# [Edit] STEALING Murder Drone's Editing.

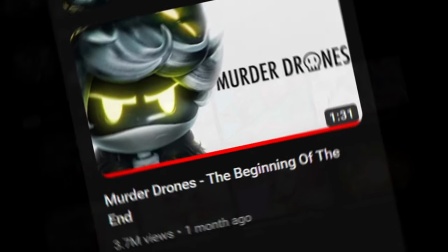If you haven't heard of Murder Drones, it's an online video series created by the same people that made Digital Circus, you know, the thing that just has 200 million views.
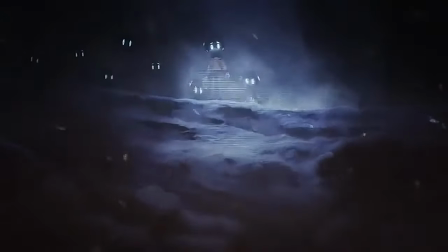Now, if you go and watch this series, you will be confused. Every person I showed it, they had no idea what was going on.
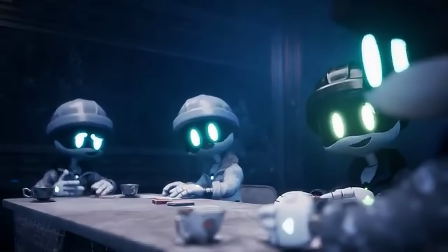You kind of gotta, like, rewatch it. But I love it. I love it so much. So much, in fact, that I'm making a 10-minute video on 3 seconds of the first episode.
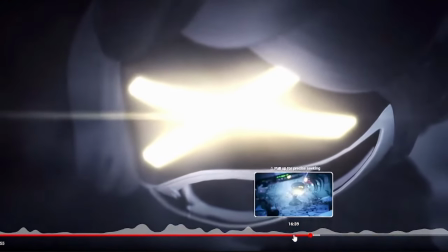I'm surprised this scene didn't get more replays, so I'm going to look at this clip really closely and see if I can recreate the editing for this in Fallout 4.
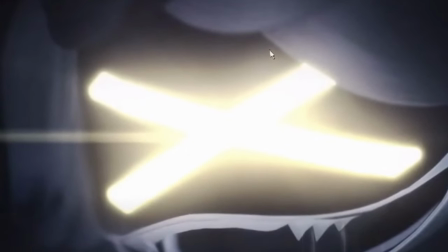So there's this bloom effect right around the eyes, and then there's this little line that goes across the screen like this.
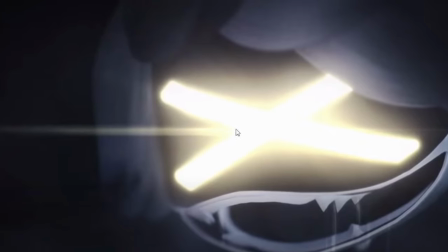What they did was they set a point right on the left side of the eye and then added a bloom and then maxed out the HV ratio.
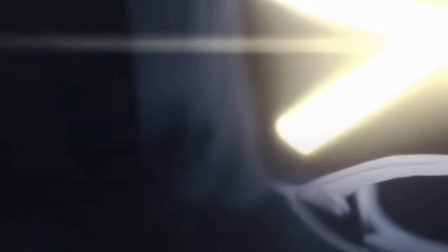The back of the hairline is blurred, as well as the body in the background,
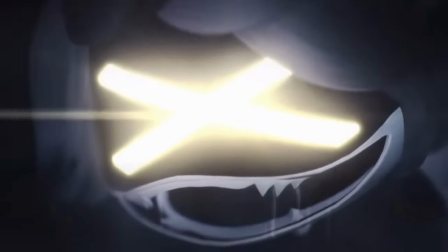so most likely they added a depth map and then had the back defocused.
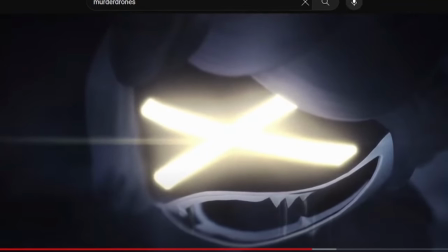And I think on the same layer that they did that defocus, it's actually two layers.
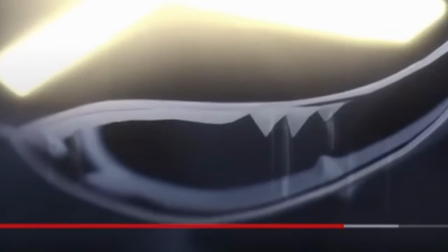You can see this distortion in the bottom jaw. It gives the illusion of it twitching. Right here is a good example.
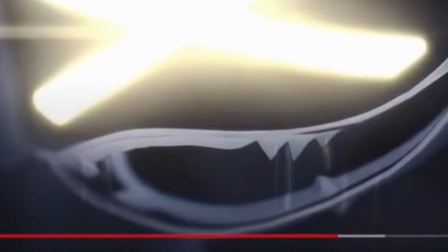These 4 or 5 frames. The light that's irradiating, you can see it flickering.
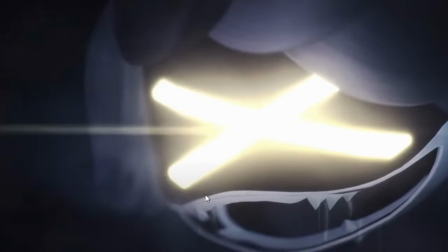This frame here, when I do this, I'm seeing little particles around and a smoke effect.
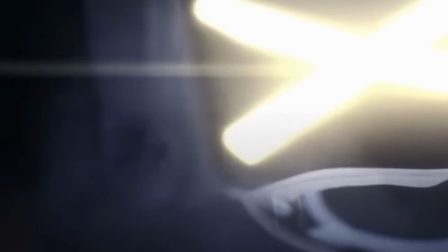So his breath is showing the particles in the air. They're using the smoke to show off the particles.
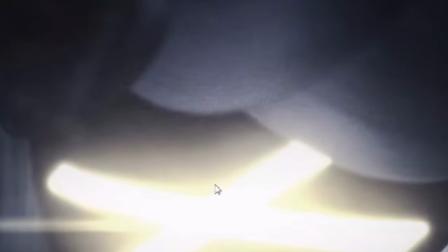Whoa, hold on. There's like a film grain. They're increasing the grain damage and the camera shake intensity.
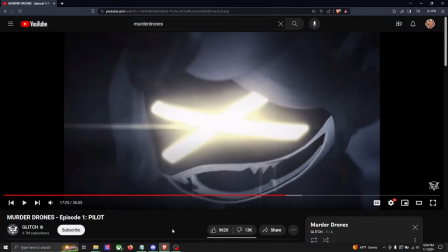And it's so subtle too, and it's so nice. So here's my thinking. Okay, there are two.
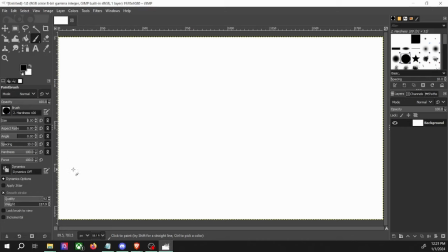Who uses smooth stroke? Okay, so we have two major layers.
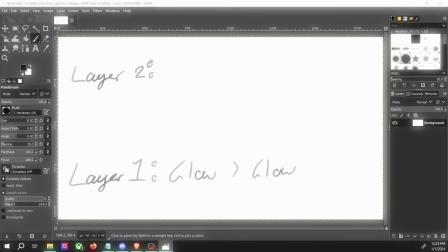So the first layer has two glow effects over the eyes. The other one has a very horizontal heavy ratio.
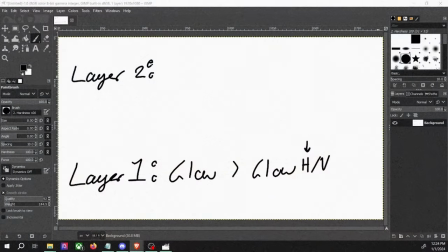I'm noticing the grain effect doesn't affect the areas that are more heavy, so I'm going to assume that
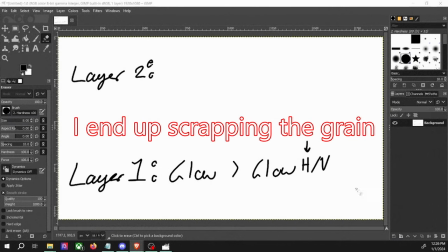we'll just use like a bubble to ignore the eye area for the grain effects. Grain, ignore my awful handwriting.
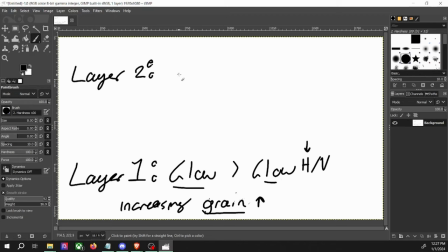I made it worse. Now, on the layer on top of that, they definitely have a depth map.
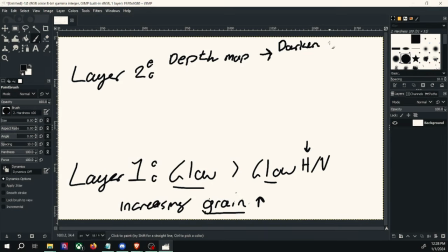And on that depth map, they darkened the screen, blurred it. There's no vignette.
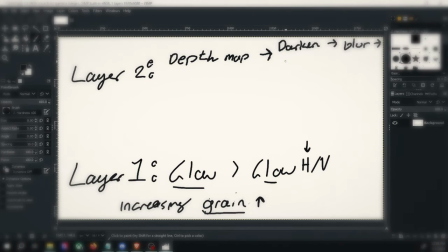I don't think there's a vignette. It's too unsymmetrical for a vignette. Too asymmetrical. Asymmetrical.
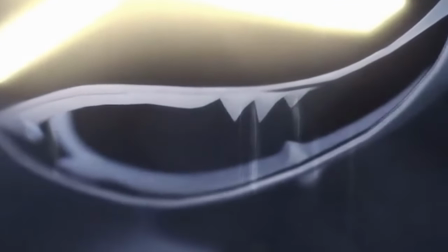Around the jaw, we saw there was a distortion or shaking. I'm gonna put shaking. Flickering.
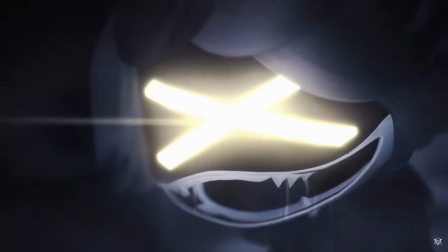It was a flickering on the glowing parts. There is a flickering. So then there was a breath.
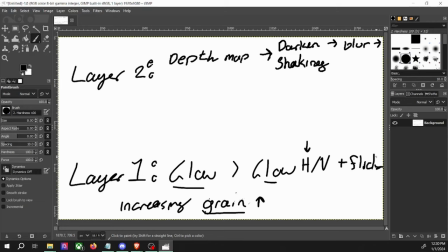So that's a third. That's actually a third layer. But, no it's not. Let me look at the breath. Not because I'm weird. I'm not weird. You're the weird one. You're the one watching this. There's also just smoke in the background, too. And it looks like the smoke is blurred. So on this layer, we can add a smoking effect.
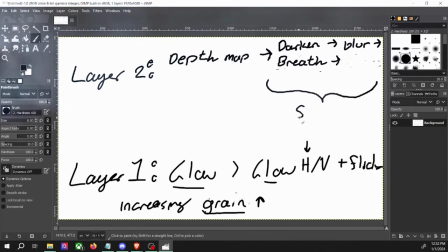Breath. So all of these has a shaking overlay over it. The breath needs to be a bitmap for a texture or a grain. I know the specific filter, but it's like a movie grain.
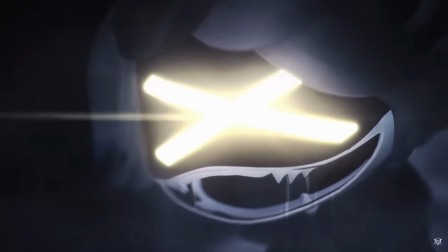It's not exactly the same. This one's implying moisture. Ours is just gonna be silly, cool edit mode.
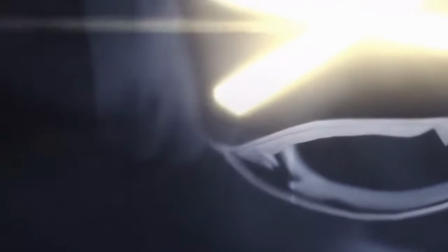There is a small cloud of smoke behind the character,
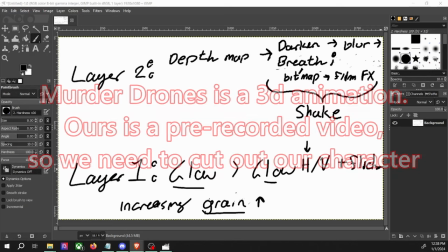so what we can do is rotoscope our character and then add the smoke cloud behind it for the dust.
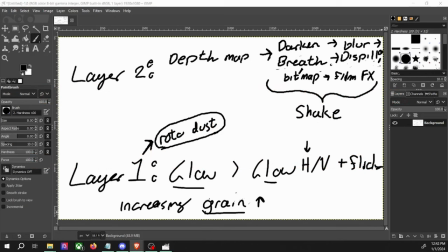Rotodust. I'm calling it rotodust. And I think that's it. That should be everything. I had two mods in particular.
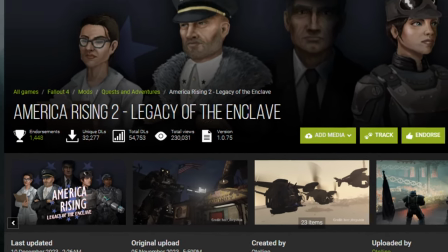America Rising 2, which added Enclave Attire. I used that for the glowing gas mask. And the WA2000.
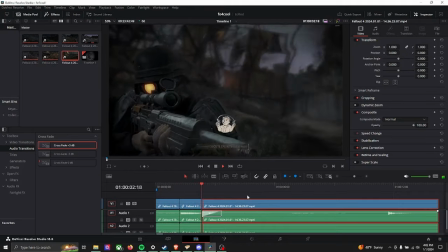I just think it looked nice. So I used the VAT system camera angle and then isolated it so that it looked like the camera was switching out from the scope to the character itself.
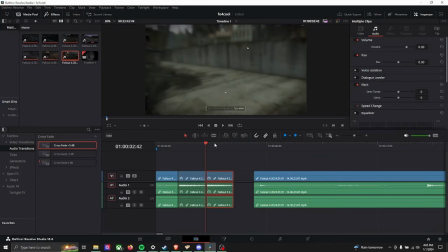I then duplicated this clip so that way we could get a normal view first and then the edited version.
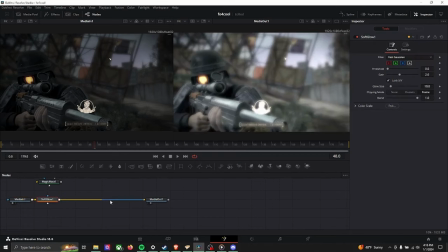I'm thinking a soft glow for the first one, eclipse, so we know exactly where we're putting this.
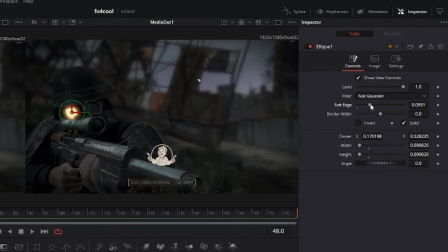Right around the eye. We can reduce how hard the edges of the circle are so that the glow looks more natural.
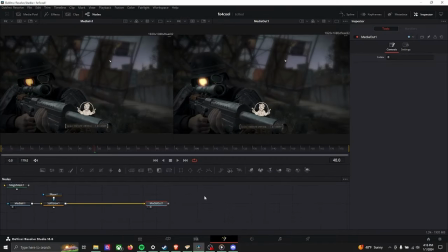And already that looks really good.
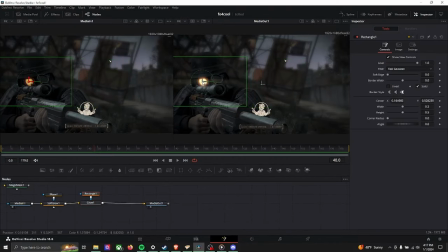The same effect we did with the circle to limit where the effect applies, we're going to do the same with a very thin rectangle. This will make it so that the focal point of the eye is more pinpoint instead of it just being the whole thing. Intensify the glow.
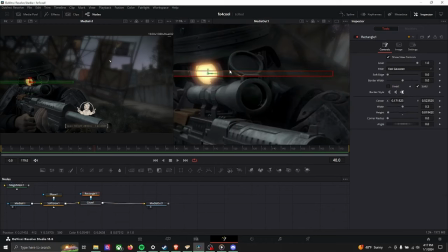Actually, let's make this really short. Maybe not the gamma as much.
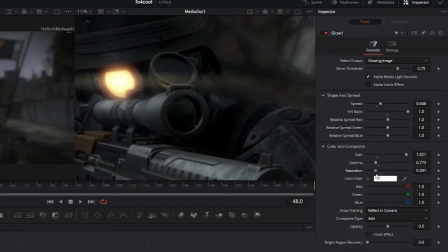We can keep that silverish look that the drone had by lowering saturation.
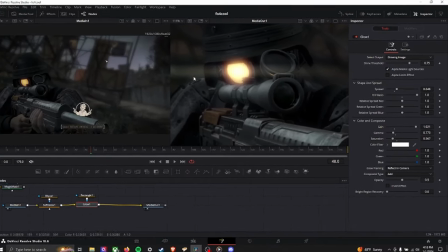That way we can maintain the clean looking effect with the silver by removing any other color.
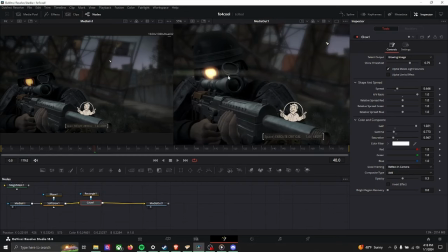And I thought this was the eye at first. That looked silly. There was a flicker effect.
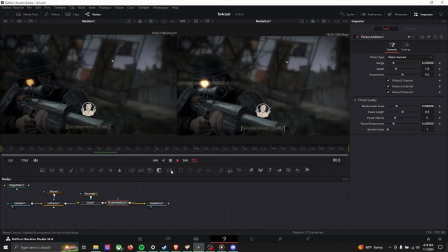Addition. How's that look? Really gross. So we're gonna lower the range a lot.
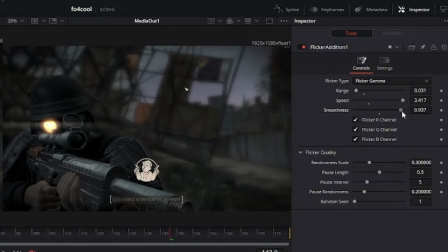Max out the speed. Increase the smoothness. I like that.
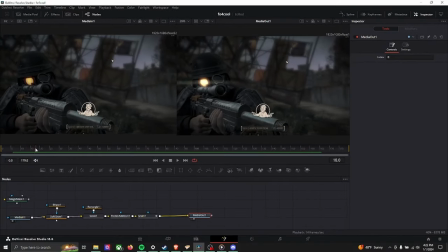One thing, the box that I'm using to add the glow is not moving with the camera, so we're going to fix that. Using two keyframes, I adjusted the position of the rectangle to follow the eye as it goes through the video. Now it's falling.
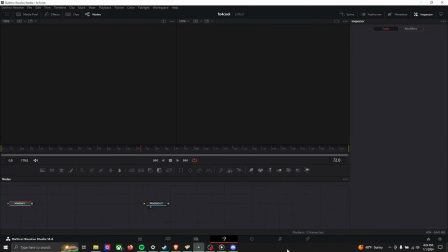That's good, that's good. So remember when I said I had two layers? I lied to you. We're actually going to do a different path in the same node tree.
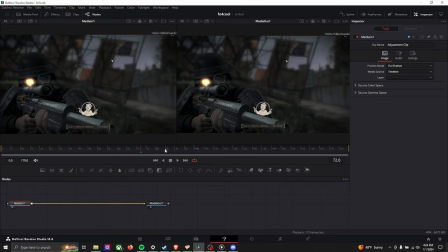Because I don't know what broke, but something broke, so we're going to just put it in the same tree.
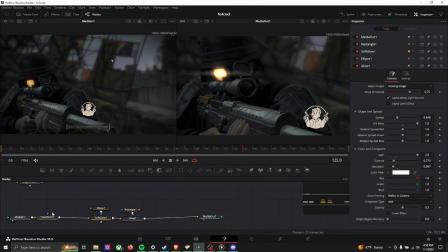So when I said I was doing layers, I meant something completely different.
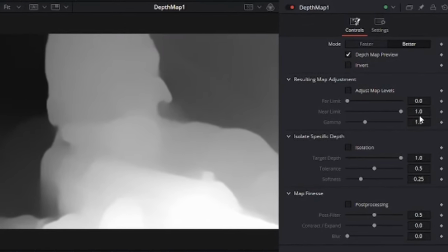So what a depth map is a way of mapping a video's depth. Surprise.
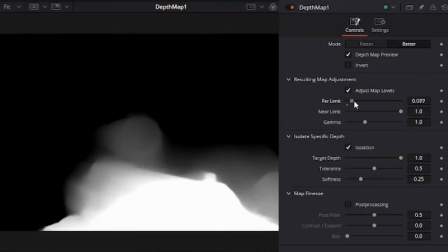It pretty much just picks up the distance and separates it by black and white. This is handy because it lets you apply specific effects that gradually change with distance.
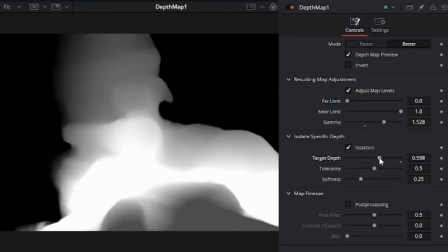This means you can artificially create a depth of field, so objects that are either too close or too far away get blurred out.
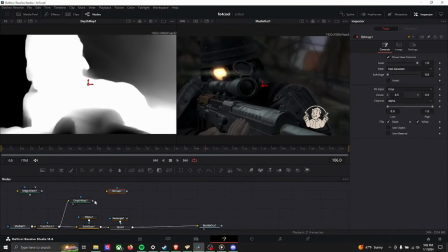This also needs to be connected to a bitmap to work. Instead of connecting the bitmap to the depth map, we're going to connect the depth map to the bitmap. Change this to limits at a defocus and attach the bitmap to the defocus. When connecting the bitmap to the blue arrow, it tells the filter where to apply its filter.
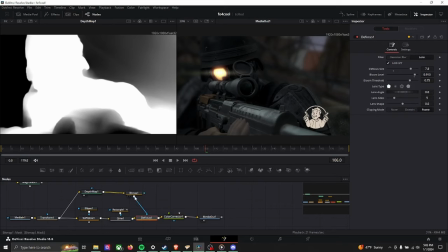And then we can add a color corrector, and then also add a blue tag from the square, and then set the lift down. To simulate the distortion effect that I saw, I tried attaching the bitmap to the camera shake. If we can add a camera shake, and then see if we can apply that with a bitmap.
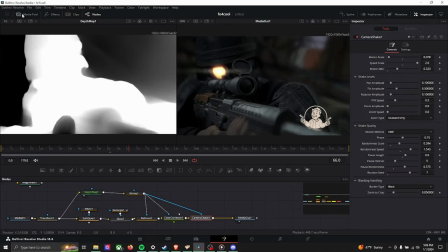Yeah, that looks funky. That's cool. It did not look cool. Another thing I want to add is a chromatic aberration.
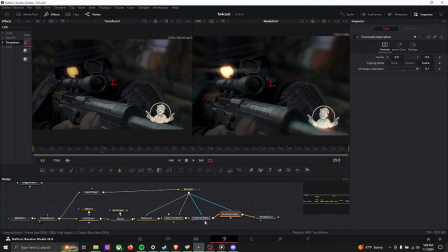Let's go ahead and add that and see what happens. We're actually gonna add the camera shake after the chromatic aberration. But there's still something about it that doesn't feel right, so I think it's the color.
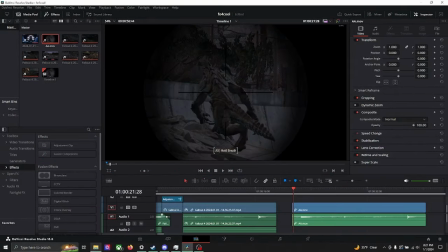One thing, the depth map took so much processing power, I had to export it first and then re-put it back in the video.
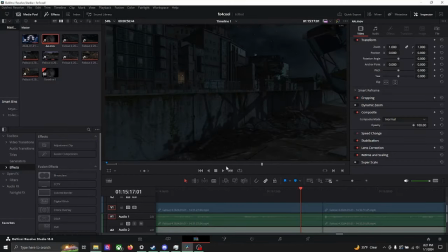This is the end result.
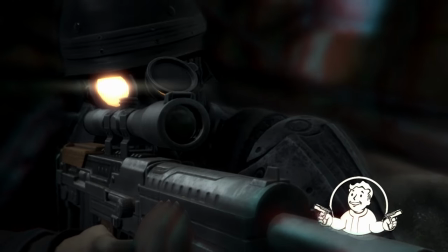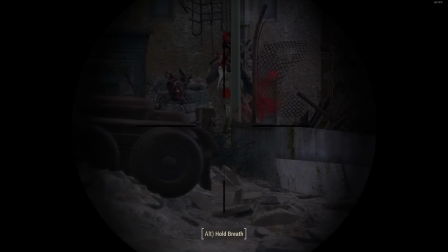So one issue with this is that there's a lot of distortion with a depth map.
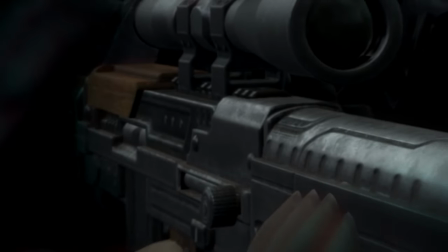You can see that at the butt end of the gun, and for some reason the hands just look weird, so I fixed a few things. And by a few things, I mean I adjusted the sliders until there were no gray artifacts around the head.
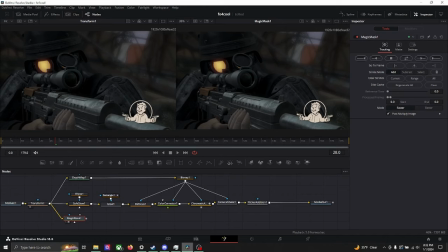So we're gonna put this magic mask here, and we're gonna rotoscope out our character. Oh, I should also mention everything we're gonna do with the rotoscope is gonna come after, or sorry, before, because it needs to be affected by the filter.
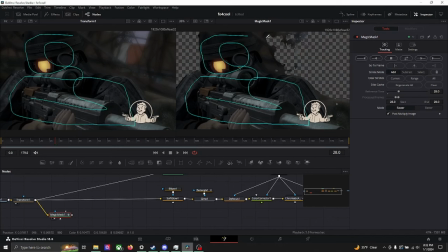So let's go ahead and rotoscope our character. This cutout doesn't have to look good, it just needs to have something for the dust to go under.
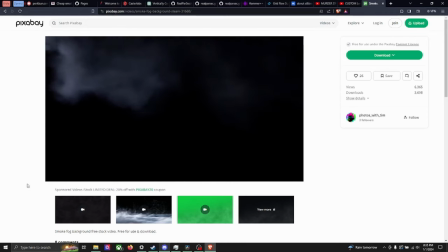Speaking of dust, I found this dust effect on Pixabay by the guy Photos with Tim.
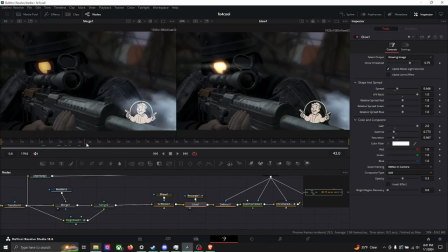I merged the video into the tree, and then I merged the cutout character in front of that one so that the character would be on top of the smoke, right?
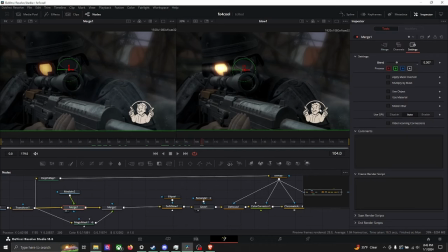And what this does is, even though we're in slow motion, we'll have the smoke in the background to give the illusion that we're going faster.
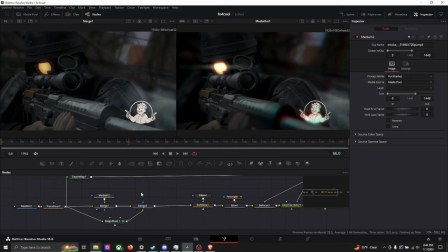My next step was to figure out how to use the smoke as a bitmap to show a specific filter within the smoke. So I'm gonna try that real quick, hold on. Never done this before. This is totally new what I'm doing here. Never done this before in the history of my life.
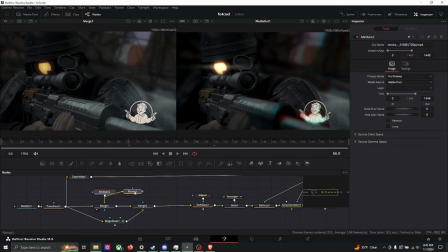The lesson I learned from this right here is to always add a transform right after the video, and then branch everything off the transform. Because otherwise, you're gonna wonder why your filters aren't in sync for the next 40 minutes.